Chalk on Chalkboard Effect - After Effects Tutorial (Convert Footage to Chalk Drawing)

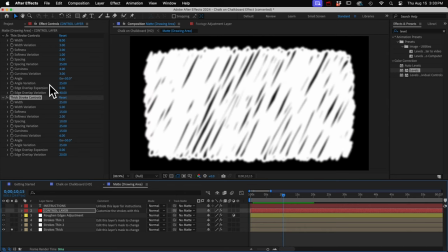248s
You probably won't need to mess with the controls, but if you want to change the shape of this mat,
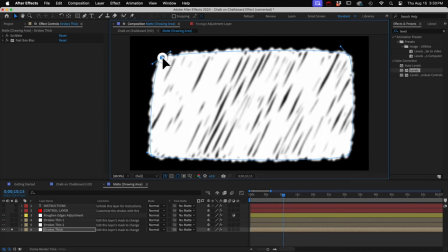255s
just select any layer to see its mask, and then you can change the shape of the mask to whatever you want.
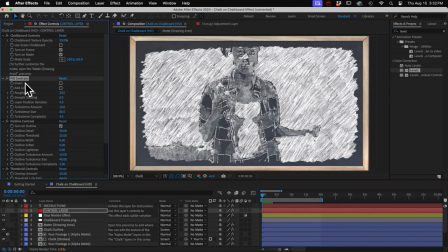262s
All right, back in our main comp, we have some fill controls. I would definitely recommend you try this invert checkbox. By default, the lightest parts of your footage will be light in the animation with these dense chalk strokes here.
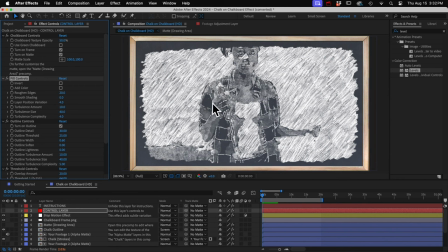278s
And then the dark areas of the footage have nothing. We'll just see the chalkboard.
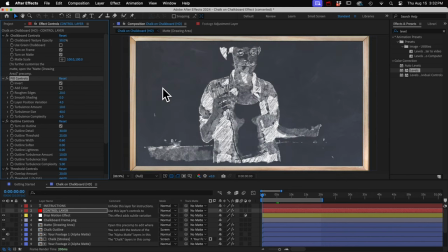283s
But if you invert it, I think I actually like this better because we just see our subject isolated on the chalkboard.
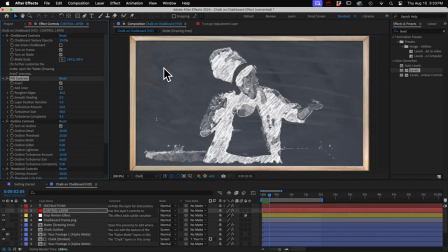291s
And now that we can see our chalkboard more clearly, let me go back to this one control I skipped over
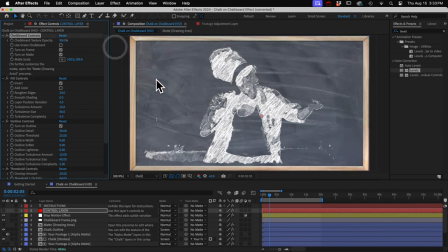297s
This affects the opacity of this erased chalk texture.
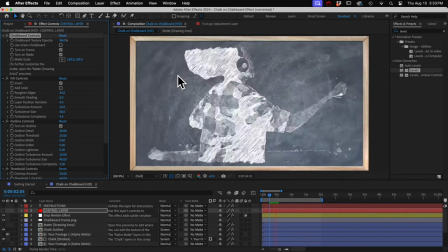302s
On every frame, the texture changes.
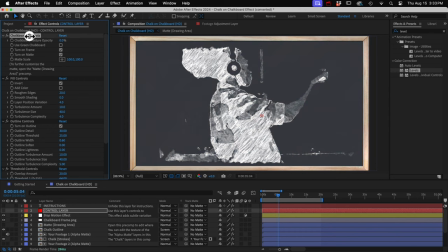305s
So it's like someone drew one image or frame, erased it, and then drew the next frame, erased it, and so on.
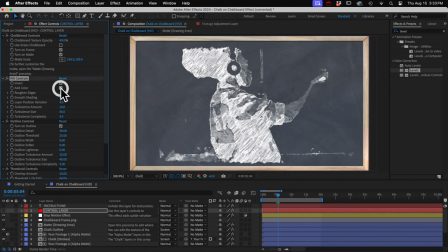313s
Moving on, we could also add the colors from our footage. So it's like a colored chalk drawing now. And then you can play with the rest of these. If you're not sure what it does, just crank it up and you'll see turbulence.
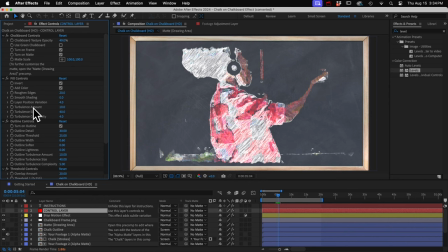328s
That's like warping to make the drawing less perfect and look more like it's hand-drawn. The warping changes randomly on every frame. And next we have the outline controls.
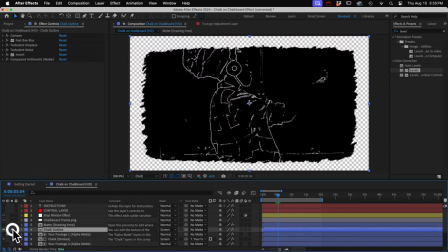340s
If I solo this outline layer, we can see what it looks like. So you can increase the detail if you need to, or the width. A lot of options there.
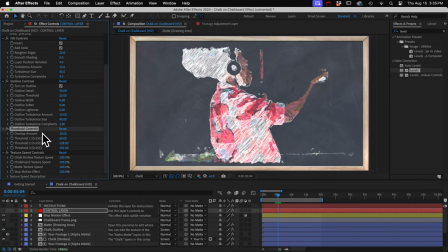352s
The threshold controls allow you to customize how much of these animated chalk textures are visible. There are three chalk textures, and I'll solo those. And I'm gonna turn off that transparency grid so we can see it better.
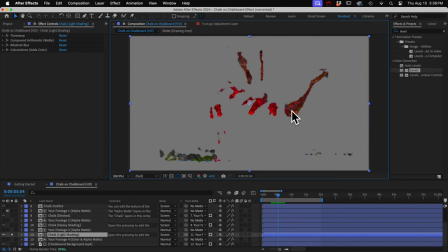368s
So this one has the lightest chalk shading, so it looks the darkest, and it will appear over the darker parts of your footage. This one will cover the mid-tones, and this one will go over the brightest parts. Of course, I inverted it, so it's all opposite now, but you get the idea.
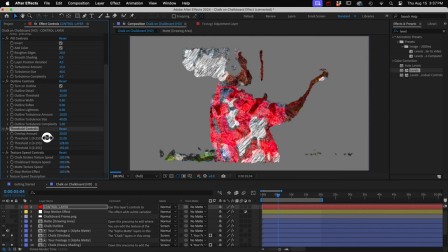387s
So the threshold controls will allow you to expand or contract any of those textures so that they cover more or less area. It's all based on the brightness of your footage. So each texture shows up over a certain range of luma values,
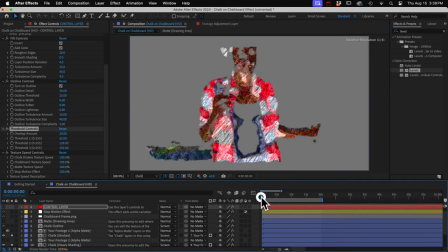404s
and these controls just expand or contract that range. These might not help that much on her because she's moving all around, but for more stable footage, you can use these to limit a texture to one area.
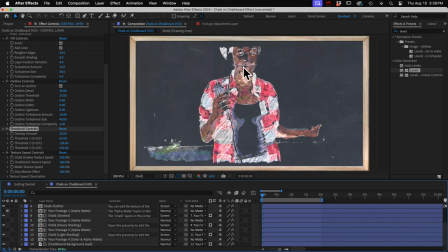420s
Like, let's say you only wanted the mid-tone chalk texture on her face. And so you could play with these and maybe get that look. All right, last we have the texture speed controls.
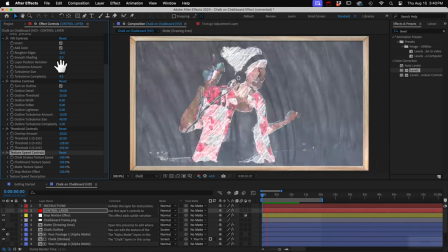432s
So we saw how this chalkboard texture changes on every frame, and also these chalk textures change on every frame.
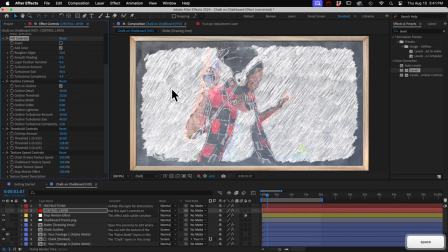440s
Let me turn off the invert so that we can see the texture on the background. So that's always changing, and when you play it back,
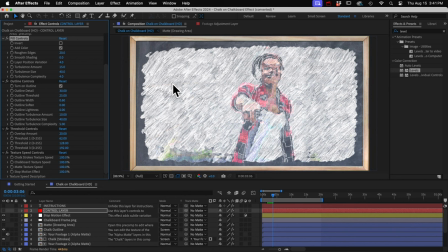448s
some people find that it's too chaotic, that it's just flickering too much, and they want to slow it down. First of all, I should point out the frame rate.
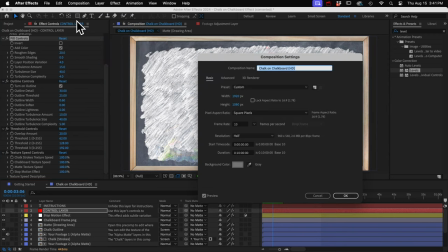459s
So I'll go to my composition settings panel, and this comp's frame rate is only 10 frames per second to give it that stop motion look. So you can change that if you want, but if you went up to something like 30 frames per second,
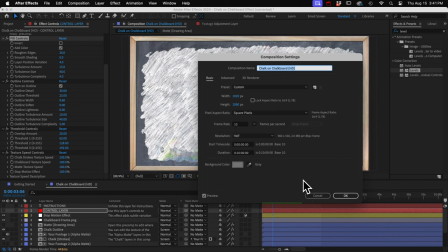474s
it's gonna look very jittery and fast and chaotic. So if you need your video to be at a higher frame rate,
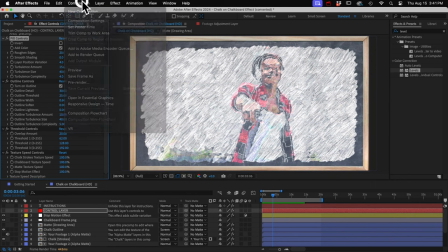482s
what you should do is create a new comp with your desired frame rate and then put this lower frame rate comp into that one. Getting back to these texture speed controls, these are another way to turn down that chaos that we talked about.